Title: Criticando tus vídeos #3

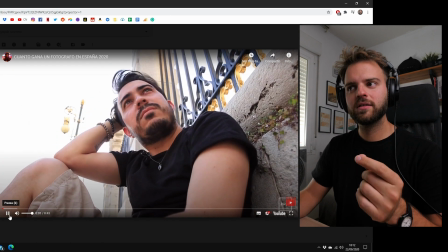[0:00] Miren como empieza este video ¿Eres fotógrafo y estás pensando en vivir en España? ¿Eres fotógrafo y estás pensando en vivir en España?
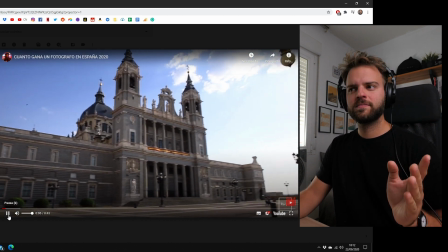[0:06] ¿O estás en España y piensas ser fotógrafo? ¿O estás en España y piensas ser fotógrafo?
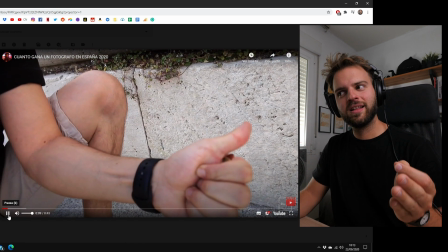[0:11]
Pues quédate en este video porque te va a interesar Pues quédate en este video porque te va a interesar No hay mejor inicio para un video que esto Porque te está diciendo exactamente qué es lo que te puedes esperar de este video Te está hablando a ti, te está preguntando quién eres tú Y si eres esa persona, haz esto O sea, quédate en este video a nivel de marketing y a nivel de comunicación este vídeo está clavado por lo menos el inicio para capturarte muy buen trabajo el robert está muy bien el vídeo así
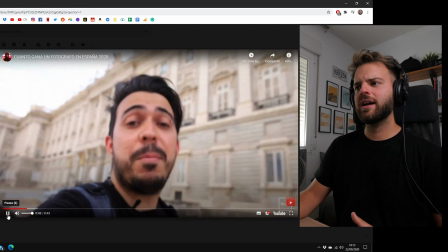[0:42]
es verdad que puedes mejorar ciertas cosas por ejemplo intenta en la cámara tiene mucho tembloreo estás muy desenfocado y creo que eso podrías mejorarlo si pones la cámara por ejemplo si estás en la calle ponlo sobre una ventanilla y te grabas estático y en vez de caminar por ahí prefiero que te grabes una parte aquí,
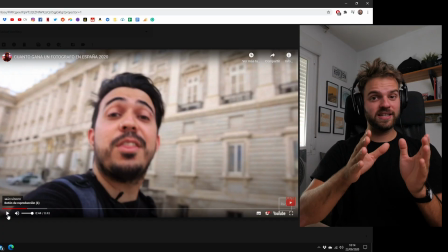[1:00]
luego te vayas para allá y te grabas para acá y luego te grabas acá. Es mejor hacer ese tipo de transiciones que andar por ahí con la cámara tembloreando. Si fuese un vlog, sí es como más normal, pero estás usando un micrófono de corbata me estás explicando un contenido que es más buscable pero igual está buenísimo el video y el contenido también está muy bueno
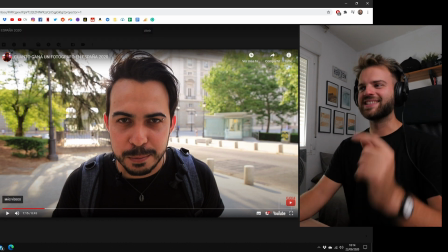[1:16]
Esa cara también está muy buena, ah Robert Siguiente video, Nicolás Ramos Hola Antonio, ¿cómo estás?
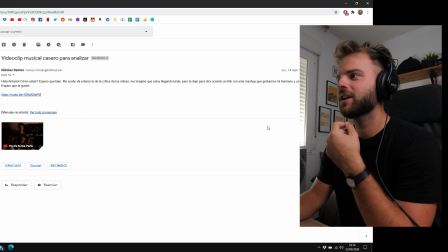[1:20]
Espero que bien, me acabo de enterar de los críticas del video, me imagino que estoy llegando tarde pero aquí te mando un link de algo que grabamos mi hermano y yo durante la cuarentena,
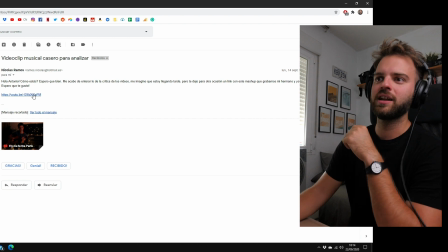[1:27]
espero que te guste Nicolás Ramos
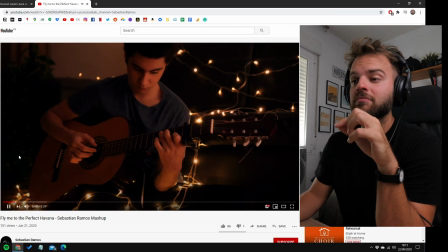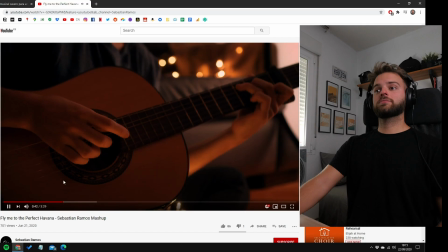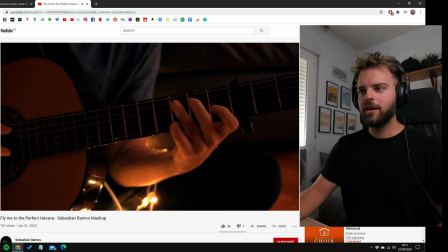[1:41]
Havana Uh, ok
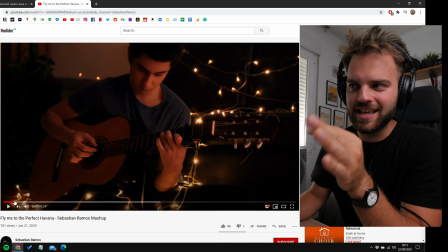[1:46]
Mira Nicolás, está brutal este video Lo primero que noto enseguida es la iluminación La iluminación está pensada Es mejorable,
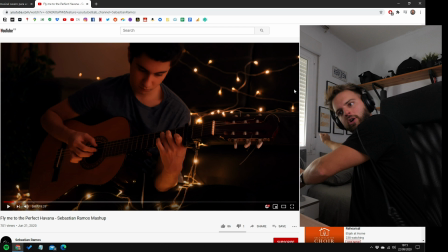[1:54]
pero está pensada y eso es lo más importante Sacaste debajo del sótano la caja del arbolito de navidad Para buscar las luces, para envolverte las luces Y darle ese mood, que se aprecia muchísimo Veo que también tienes una luz Súper difusa en la cara,
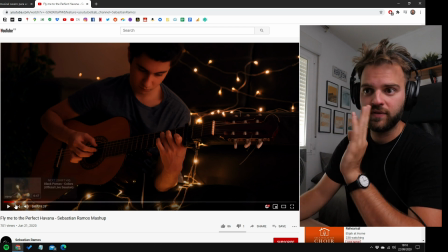[2:07]
y eso no hay Forma de conseguirlo, sino con un difusor, y efectivamente Veo que lo tienes por aquí, ¿no?
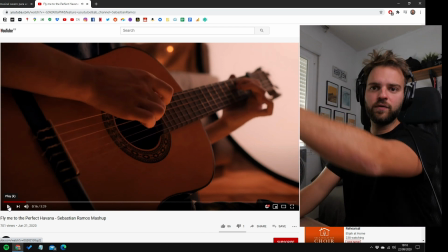[2:12]
Sí, efectivamente, aquí está Esto es un difusor, y solamente tienes un foco Atrás apuntado,
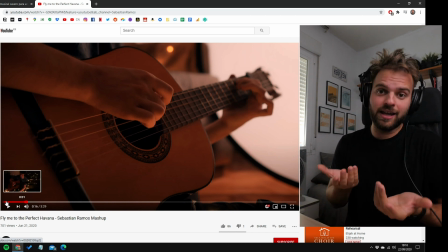[2:17]
lo aprecio muchísimo Es lo mejor que puedes hacer, ahora Intenta que no salga el difusor Para el próximo video,
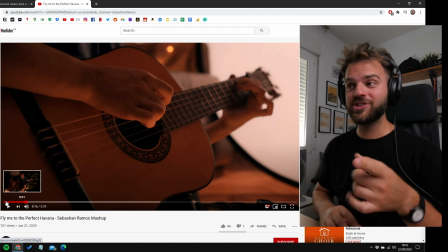[2:23]
intenta que no salga El difusor, en este plano por lo menos También aprecio muchísimo el hecho de que hayas hecho Tantos planos distintos porque eso es lo que hay que hacer Para mantener
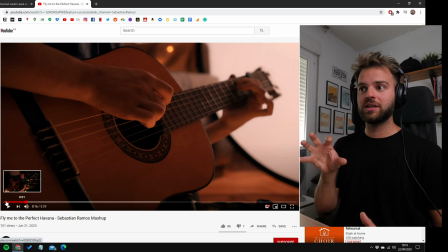[2:30]
un video tan dinámico Como este porque realmente si una persona tocando Guitarra es complicado ver como Puedo contar de diferentes Formas este video, otra cosa que Te quería sugerir,
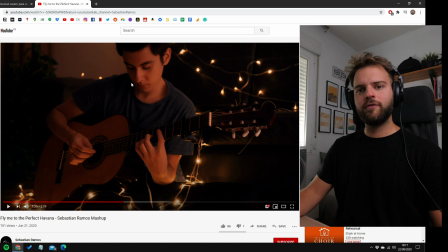[2:41]
intenta separar Más todavía a tu sujeto del Fondo para que en este tipo de planos Todavía tengas más separación, si no tienes la mejor Cámara del mundo y no tienes una apertura de un F1.2 te va A ser más fácil Crear algo cinemático si alejas más a tu sujeto del fondo para poder desenfocarnos más, a tener más profundidad de campo, al tener menos profundidad de campo
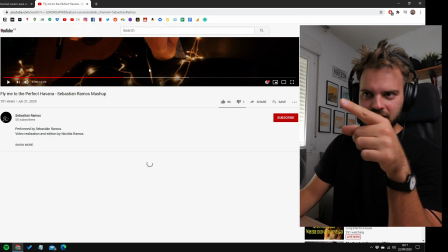[3:04]
pero en general, Nicolás te felicito y Sebastián felicito por tus técnicas como guitarrista,
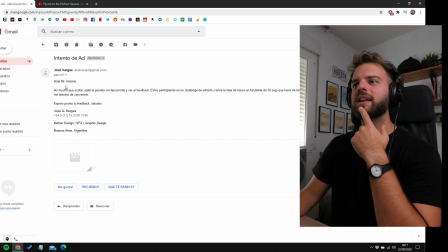[3:10]
suscribir, like siguiente video, José Vargas, intento de ad ah, este lo vi José, no mucho que acotar ojalá lo puedas ver tipo pronto, feedback directo al email, José, no mucho que acotar no me comiences así,
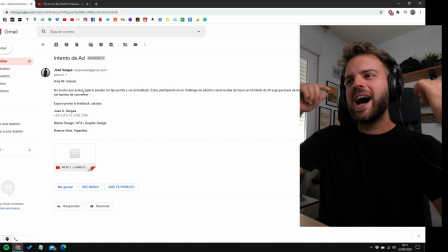[3:21]
créame emoción muchísimo que acotar Antonio Este video lo vas a ver Y te va a encantar O lo vas a odiar Pero necesito el feedback ¿Ok?
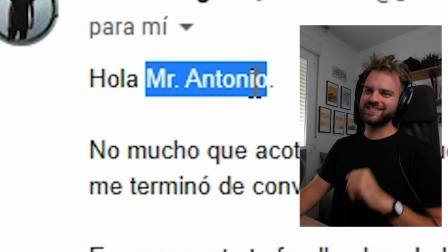[3:28]
Mr. Antonio ¿Sabes eso? ¿Es un buen toque?
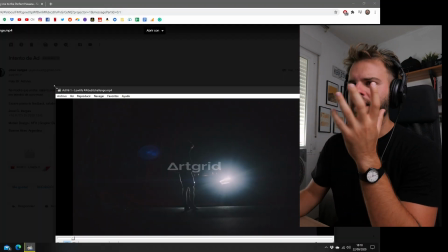[3:30]
Este es un video De Artgrid Artgrid es una plataforma Esto no es publicidad Que venden stock footage Y lo que hacen Lo que hicieron Fue crear
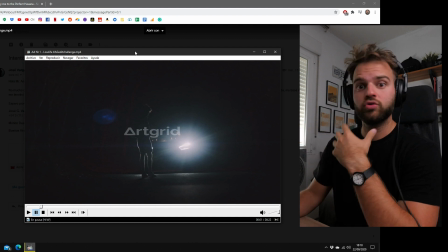[3:38]
un concurso Para que las personas Como José O ustedes Puedan participar Y ganar un montón de dinero O premios No me acuerdo como es la cosa Creo
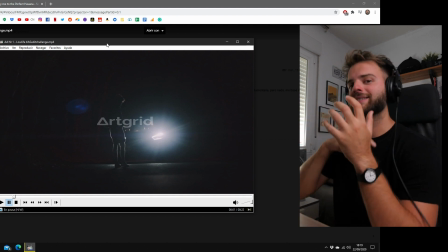[3:45]
que funciona De que ellos te dan unos materiales Y tú tienes que hacer Una edición con una canción Vamos a ver el comercial Que hizo José
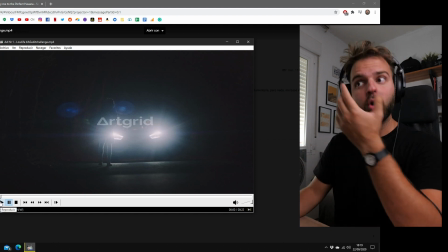[3:51]
Que edito José Porque esto no está grabado por José Esto lo grabó Artgrid Que por eso es que se ve la marca agua terrible en el medio
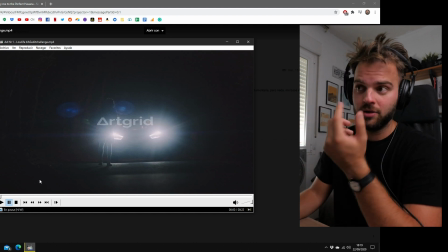[3:56]
Entiendo yo
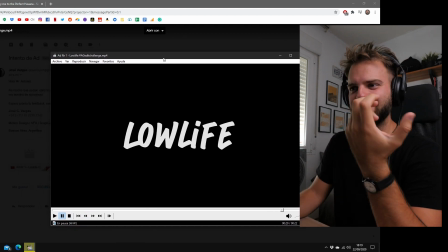[4:16]
Ok, está muy bien hecho José Y la verdad es que se nota que lo pensaste el video Hay varias cosas que te quería comentar Primero,
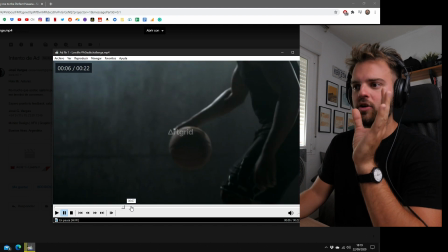[4:23]
felicitaciones No sé si lo hiciste intencionalmente Pero te salió así El hecho de la paleta cromática Comenzaste con azules Luego te fuiste a grises Luego te fuiste a
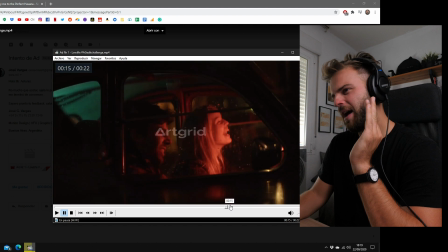[4:30]
verdes, amarillos
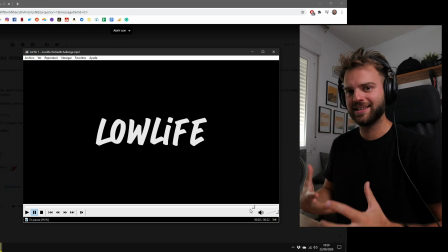[4:33]
Naranjas, rojos Y se aprecia esa curva Esa curva de colores Está muy interesante visualmente Si esto es para una marca de ropa De deporte,
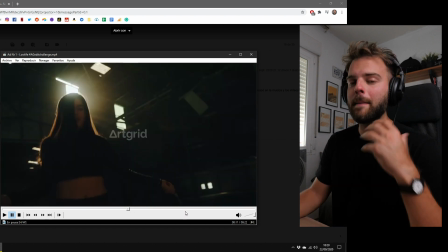[4:41]
entiendo, porque casi todo A partir de acá es deporte O es lo que más predomina en el video No me pongas a un chico fumando,
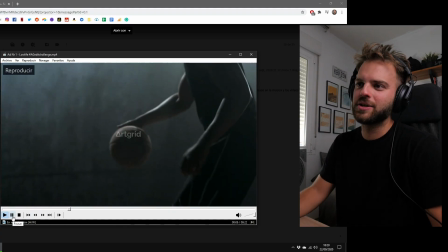[4:47]
José, hostia Porque es que si me pones a un chico fumando Y luego hay que jugar con básquet Pues yo estoy confundido
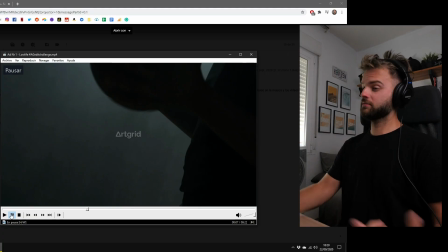[4:55]
No, no sé Entonces tengo que fumar y jugar básquet
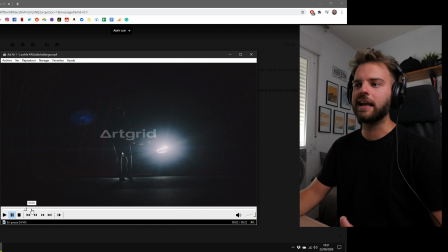[4:59]
No entiendo Sí aprecio muchísimo que no hicieras ninguna transición De estas clichés Te limitaste a editar el ritmo de la música
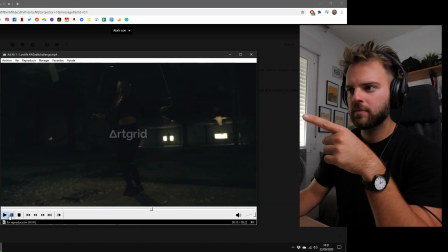[5:06]
Y en muy determinadas ocasiones hiciste Una exposición doble como esta Como esa Y algún flair pequeñito,
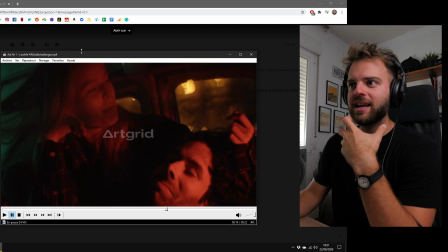[5:13]
se aprecia Es elegante, es sutil y es lo que creo Que hay que hacer, me encantaría que nos escribieras A todos nosotros en los comentarios ¿Qué aprendiste haciendo este challenge?
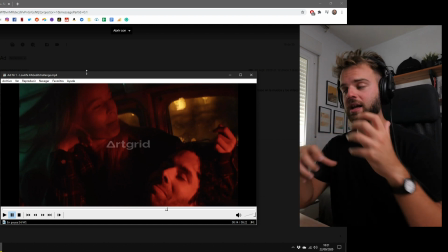[5:22]
Porque yo no lo hice y me hubiese encantado hacerlo Pero me encantaría que nos dijeras en los comentarios abajo ¿Qué aprendiste tú de esta experiencia de sentarte a hacer A editar esto?
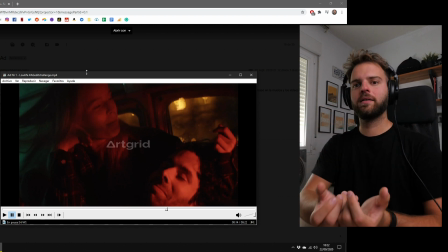[5:29]
¿Qué aprendiste? ¿Qué decisiones tomaste? ¿Por qué hiciste como lo hiciste las cosas?
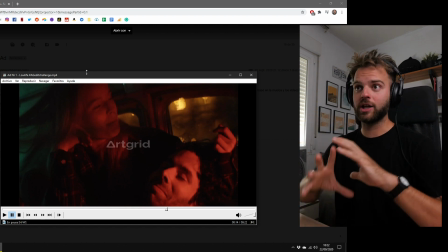[5:33]
Creo que vas a aprender muchísimo de hacer esta distribución y si nos las compartes en los comentarios para que todos aprendamos también creo que sería muy buena tu parte.
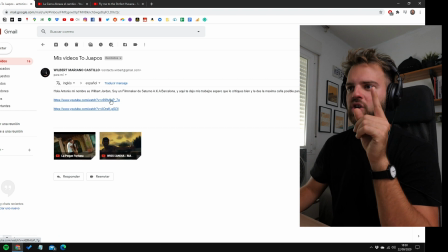[5:41]
Siguiente video de Wilbert Mariano. Soy filmmaker de Saturno aka Barcelona.
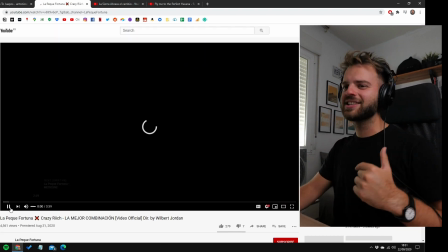[5:46]
Hermano Wilbert llegaste al sitio correcto vamos a criticarlo.
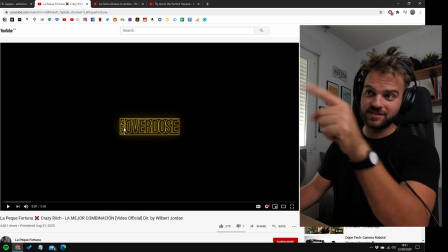[5:49]
Brutal ese título me encanta que no sé que dicen chino o en japonés o en coreano pero esto está muy interesante overdose ok Wilbert
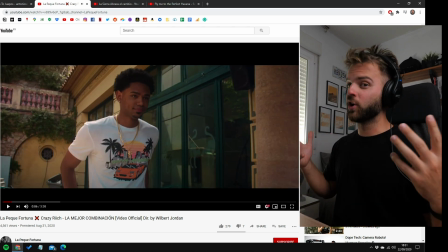[6:02]
no soy fan
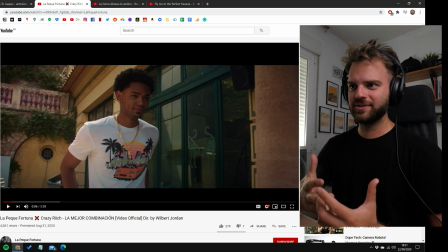[6:04]
No soy fan de no utilizar los ratios correctos en los videos Este video usualmente tiene las típicas barras negras cinemáticas Y esto es un trend que está en YouTube muy fuerte De que todo el mundo quiere ponerle las barras negras cinemáticas a sus videos Miren este video de Maluma Maluma
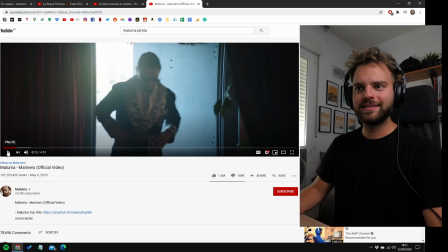[6:20]
pirata creo que se llama Marinero Este video está grabado con unos lentes anamórficos que cuestan como 4
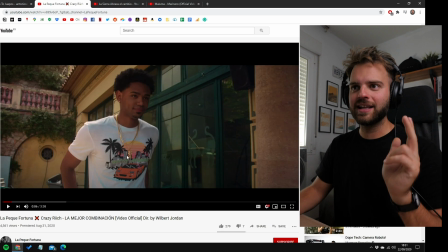[6:26]
mil dólares Y tiene un formato igual a este video Solo que la secuencia en el editor,
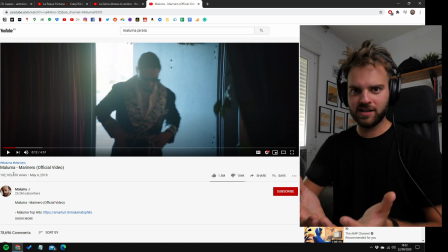[6:32]
en Premiere, está creada para ese formato. Mire por ejemplo estos dos videos que hicimos para David Riz.
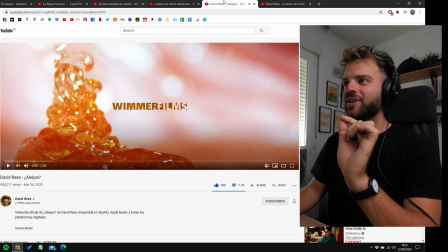[6:37]
El video de abejas tiene un formato alargado y el video de corazón de limón tiene un formato clásico Full HD.
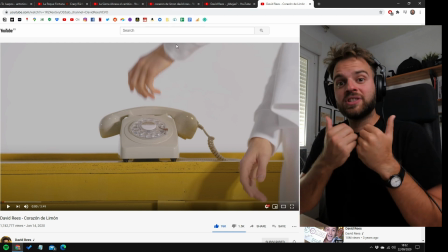[6:44]
¿Por qué tomamos esas decisiones? Tienen un sentido ese formato que nosotros elegimos para esos videos.
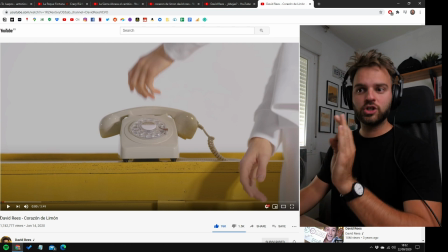[6:49]
Por ejemplo, en el caso de corazón de limón,
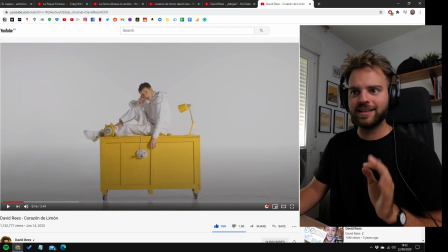[6:52]
el ciclorama donde nosotros grabamos este video, que es este ciclorama, era mucho más alto que ancho.
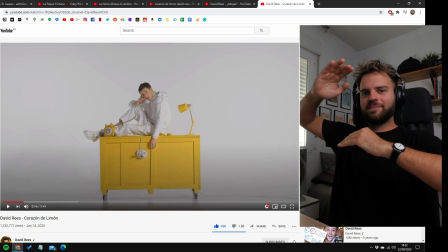[6:59]
Entonces, si hacíamos un formato más alargado Íbamos a tener menos espacio para darle aire por arriba y por abajo a David Entonces decidimos tener un formato más usual,
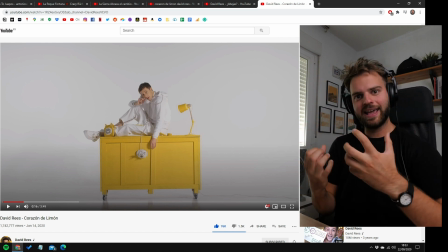[7:08]
más típico, más alto Para que se viese más esa esencia que queríamos conseguir de más amplitud Sin embargo,
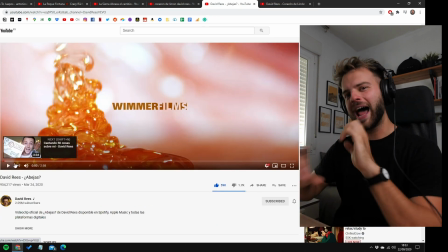[7:14]
en el video de David Ries de abejas Hicimos un formato alargado Y eso tiene un sentido Tiene un sentido porque el set que nosotros
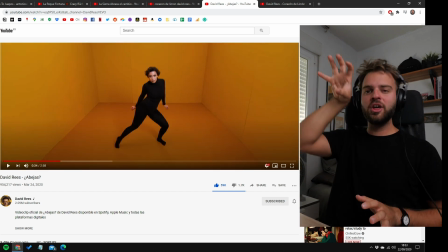[7:21]
hicimos no era nada alto Era bastante bajo Y por eso incluso nosotros grabamos desde arriba Para que no se viese arriba las luces que había Alargamos el formato para
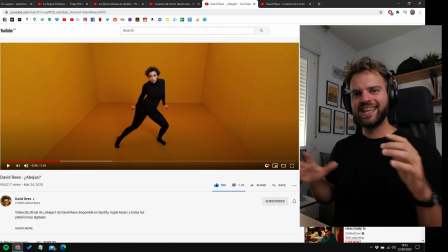[7:29]
que se viese más espacio Más el set Con esa intención Si me vas a poner unas barras negras Que no sea solo
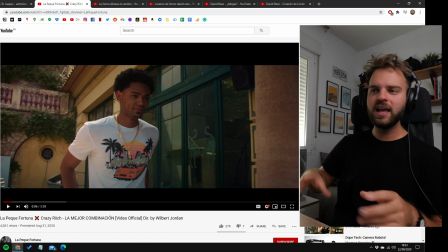[7:36]
porque viste un video de YouTube Te descargaste un PNG gratis Que viste en Internet Y solo lo pusiste por encima Que si le vas a poner unas barras negras Primero no
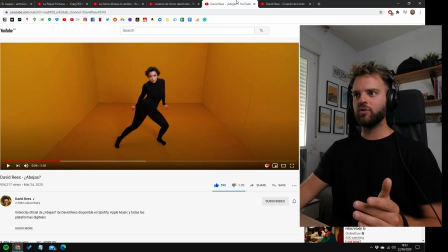[7:44]
se las pongas y haz el video directamente Como Maluma, como corazón de... O como abejas Hazlo directamente en ese formato Sin embargo, hay películas de Hollywood
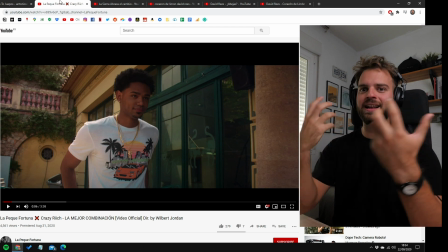[7:53]
Literalmente Que las barras negras están arriba No es porque grabaron en lentes anamórficos que luego estiran Sino que son pngs Y lo que hacen, no me acuerdo de la película de las caderas Pero hay una película que los últimos 10 minutos de la película se vuelve súper tensa Y cada minuto de la película la barra negra se mueve un milímetro más